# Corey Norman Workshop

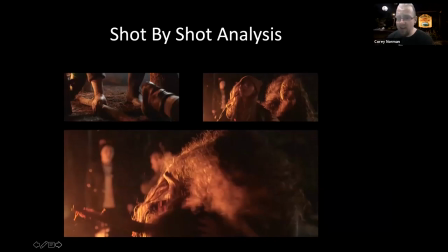[23:37]
You see, before we even started, Ellen spent 6.5 hours in makeup becoming that witch. From there, we did move into our kills. And the thing with these kills was you don't get a lot of good takes because we make a mess.
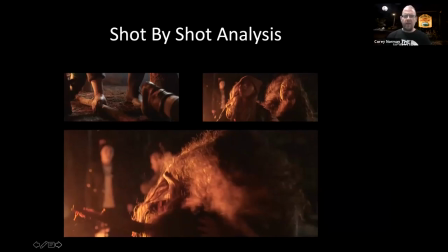[23:52]
Things get bloody. So we did shoot everything with 2 cameras, which gave us a little bit of flexibility in terms of really, you know, kind of making sure we capture the action. But we really only had 1 good take for each of these kills within our time.
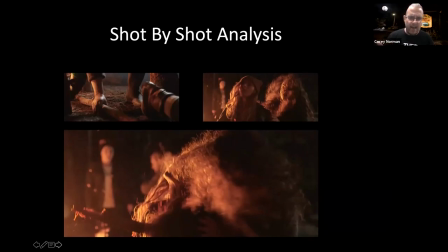[24:11]
This is also why you saw a basic neck snap and a character who's taken completely out of the frame for the kill. This was so that we could actually accommodate this on the budget. The kill that we're going to dissect right now,
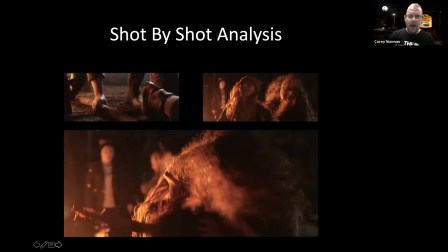[24:26]
using kind of our Soviet montage theory, is going to be where Jesse here gets impaled by the stick. And this was done quite simply, folks, with a really basic 3-shot sequence.
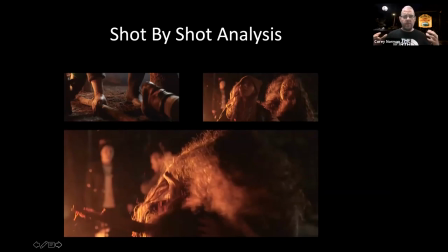[24:42]
You see what happens is, you know, we see Jesse establishing the action as the witch comes up behind her. We cut to that low angle where we see the stick get picked up off the ground. It's gonna be really important when selling this effect that your motion continues from shot to shot,
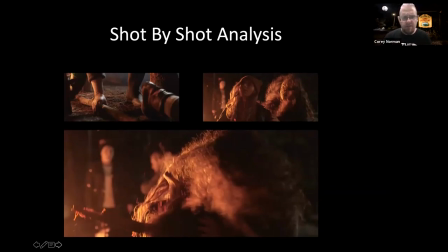[25:01]
because that's gonna help us stitch this together and give the illusion that what you see is happening in real time. Now, it looks in this instance like the stick actually bursts out of Jesse's chest, but that's actually not the case. you see she is wearing a harness around her midsection.
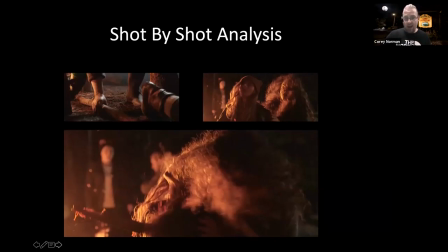[25:18]
So she has a harness that goes over her shoulders that essentially has a giant screw on the front and a giant screw on her back. This stick has been threaded. So we actually screw the stick onto the front and we screw the stick onto the back.
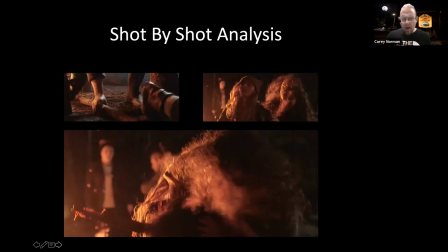[25:34]
So it gives the illusion that she's actually impaled. But wait a second, I could swear that I saw this burst out of her chest. Well, kind of. What you actually see is the stick that's got, you know, just some goop on it.
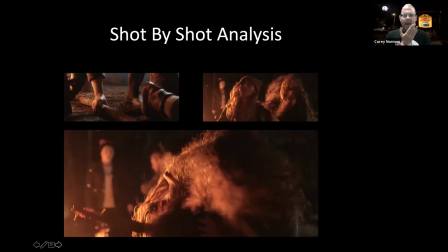[25:52]
There's some latex pieces, there's some blood. And all that happens here, folks, is that stick is simply off frame. She's arched her back in such a way that that stick just is not viewable. Now, in this motion, when Ellen steps up, she grabs Jesse by the shoulder.
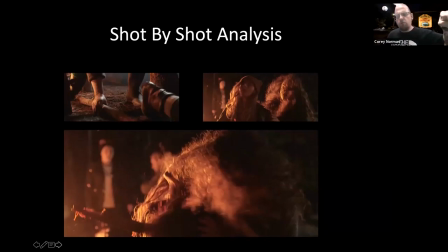[26:12]
She motions like she's thrusting, but the real motion that's happening is with that hand on her shoulder, she's simply pulling Jesse back and arching her back. As she does so, the actual wound itself is hidden, but what we start to see as she arches her back,
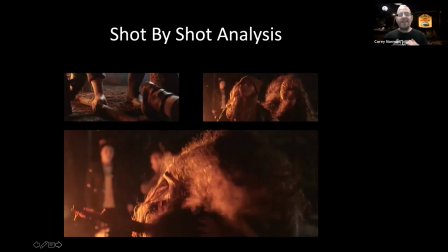[26:29]
we watch that stick protrude and enter into the frame, giving the illusion that we see this actually happening and bursting through her. Now, in case you were to ask, the standing disembowelment that was on the tree that you see not long after this with Beth was done in a slightly different manner.
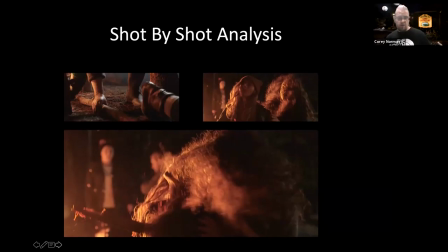[26:47]
With that one, you actually saw a point of penetration, right? The hand goes into the belly, we rip a handful of guts out. In this instance, Beth is actually wearing a false stomach that is filled with guts. It's got a small membrane of saran wrap in front of it.
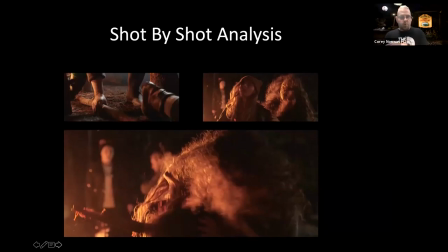[27:06]
So as the witch pushes her hand through that particular membrane, it breaks, releasing the blood, and then we can pull out the intestines to follow. So when we do show those actual points of penetration, it's really important,
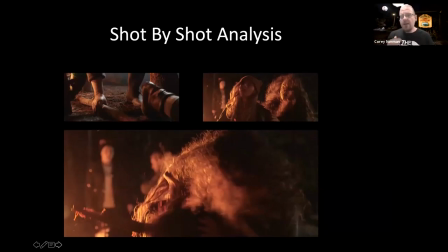[27:23]
that we do so in tighter shots so that we can essentially fake what's being seen. A fake body, maybe we're just doing a close-up on, a fake arm or something like that.
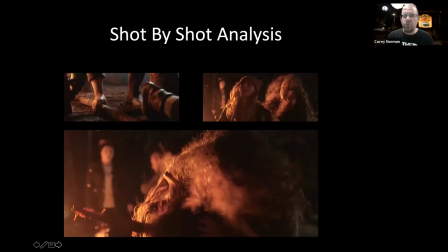[27:38]
But generally, when we do go into those tight shots, we're looking at prosthetic builds as opposed to anything else.